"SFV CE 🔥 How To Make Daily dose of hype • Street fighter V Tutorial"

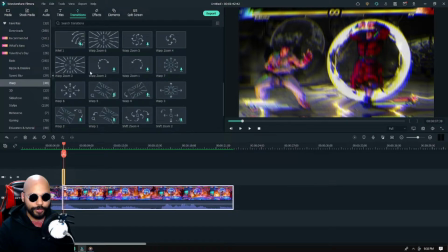[29:06]
So what I like to use is warp. Warp usually has very centralized transitions. So we could do a transition like this. This is actually one of my favorite ones. We could also do a kind of spinning transition, but we want to keep something simple. So we're going to do a very zoom in warp transition. And some of these
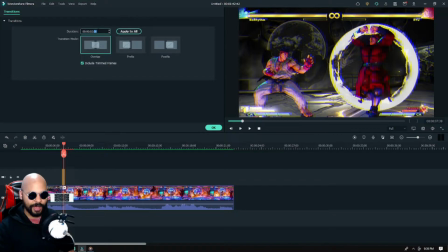[29:27]
transitions do have a long duration. So sometimes you have to reduce a little bit. You have to cut off a little bit of the replay. So we're gonna see how that works. All right. So I'm gonna fresh it up.
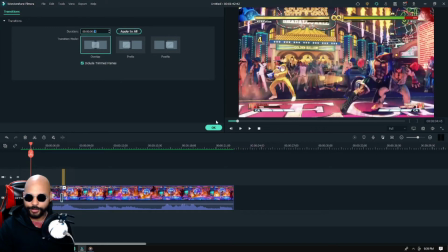[29:44]
And now we're going to watch it and see how it looks.
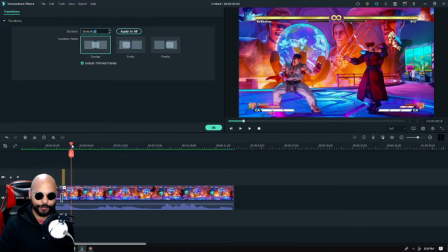[29:52]
You see? You see that? We still haven't gotten the hit.
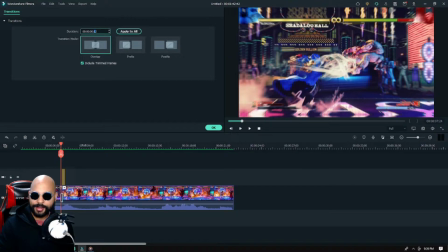[29:56]
It, like, right away, your eye does not perceive the hit. You just see Balrog moving forward. You don't get the hit.
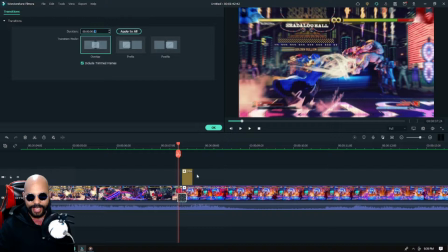[30:04]
So what we're going to do, as I told you, that the animations have more of a duration because it's longer. So we're just going to increase it a little bit. We're going to increase it by a bit.
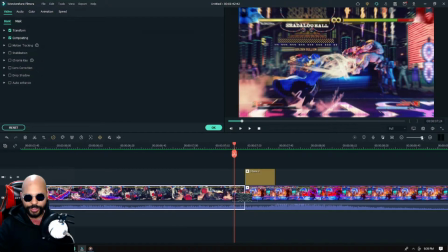[30:18]
So when we increase it via milliseconds, not seconds. So right away we look at the duration. The duration of this clip is 4 seconds and 49 milliseconds.
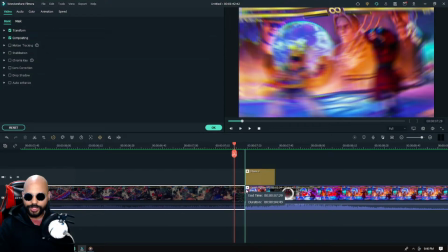[30:32]
So we're going to increase the milliseconds by 2.
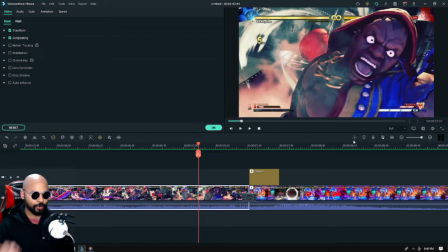[30:37]
And we're going to see how it looks. When I don't stress this enough. A lot of time when I'm going through my Daily Dose Hype videos, I spend a good 2 hours or an hour literally
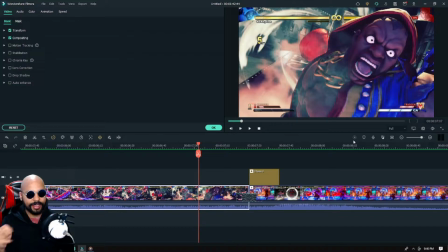[30:52]
readjusting the replays so I can make sure that they harmonize well with the transitions. So there's a long process what goes into this.
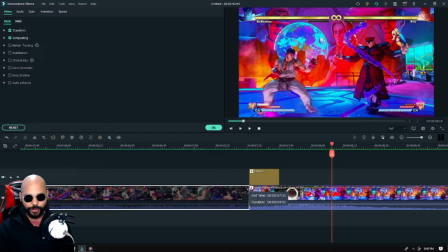[31:07]
Nope, we still don't got it, so we're going to increase it a little bit more.
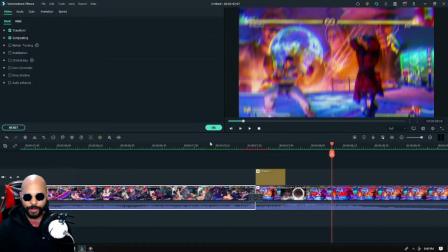[31:11]
And if not, we might just decrease the transition.
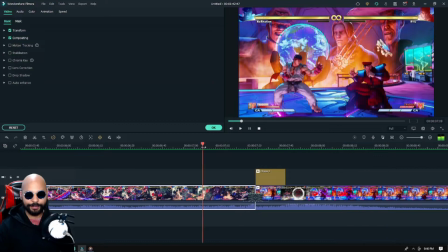[31:16]
So we're gonna do it. Yep, that's it. You see the hit. You see the hit, but we're going to increase it a little bit more because we do want to see that meaty hit. So we do want to feel that meaty hit when Bison activates his V trigger.
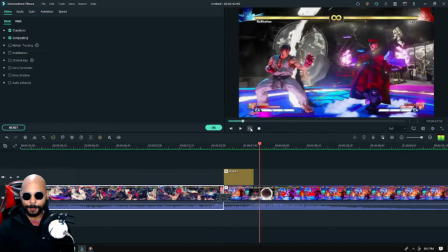[31:38]
Yeah.
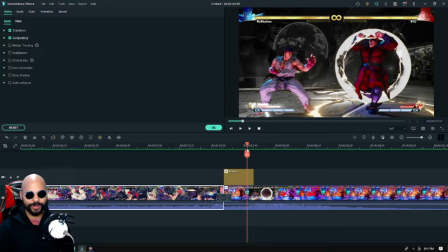[31:42]
If you think about it, Bison's not really where Ryu's getting hit, though. But you know, it's a demo.
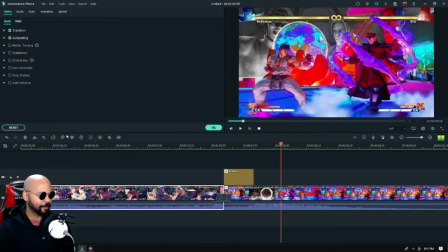[31:50]
It's a demo. I'm not that much of a good teacher. Booyah! So right away, you could tell that Bison activates his V trigger.
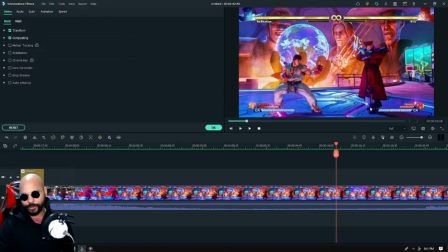[31:57]
So you got that. So right away, we're going to add another clip to continue the cycle.
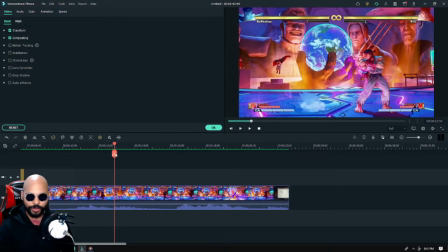[32:05]
So we're going to
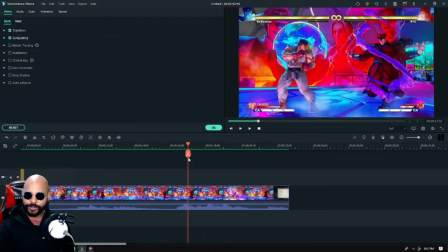[32:10]
do the same thing.
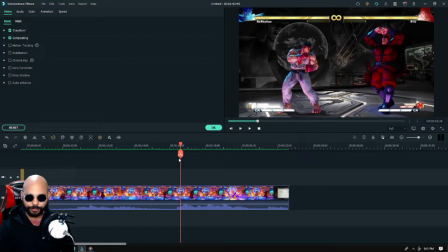Because the whole thing isn't over yet. It's far from over.
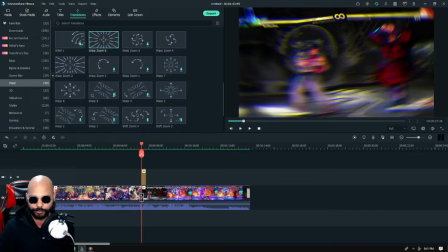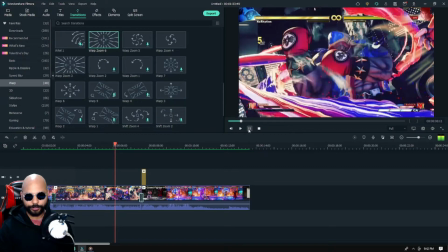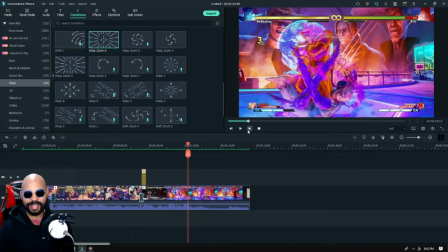[32:37]
So right away, Bison lands a stomp. So right away, when Bison lands the EX stomp, we want something to complement that.
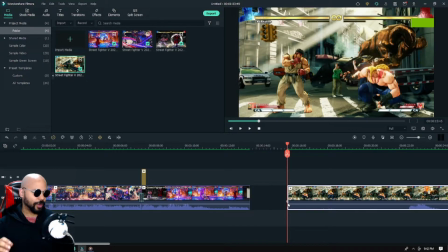[32:47]
So one thing is that we also do downwards or upwards transitions. So how we're going to do that? Well, simple. We're going to use a similar character.
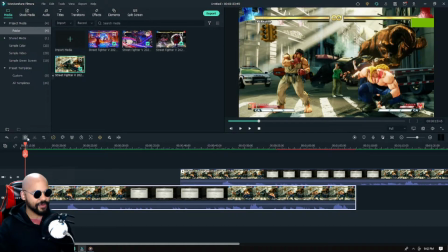[32:58]
What character, you may be asking? My favorite character. That would be Alex.
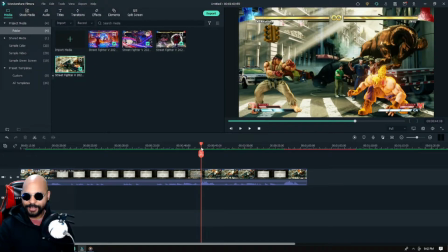[33:04]
My main character. So right away, as Bison takes a stomp, we want Alex to literally come.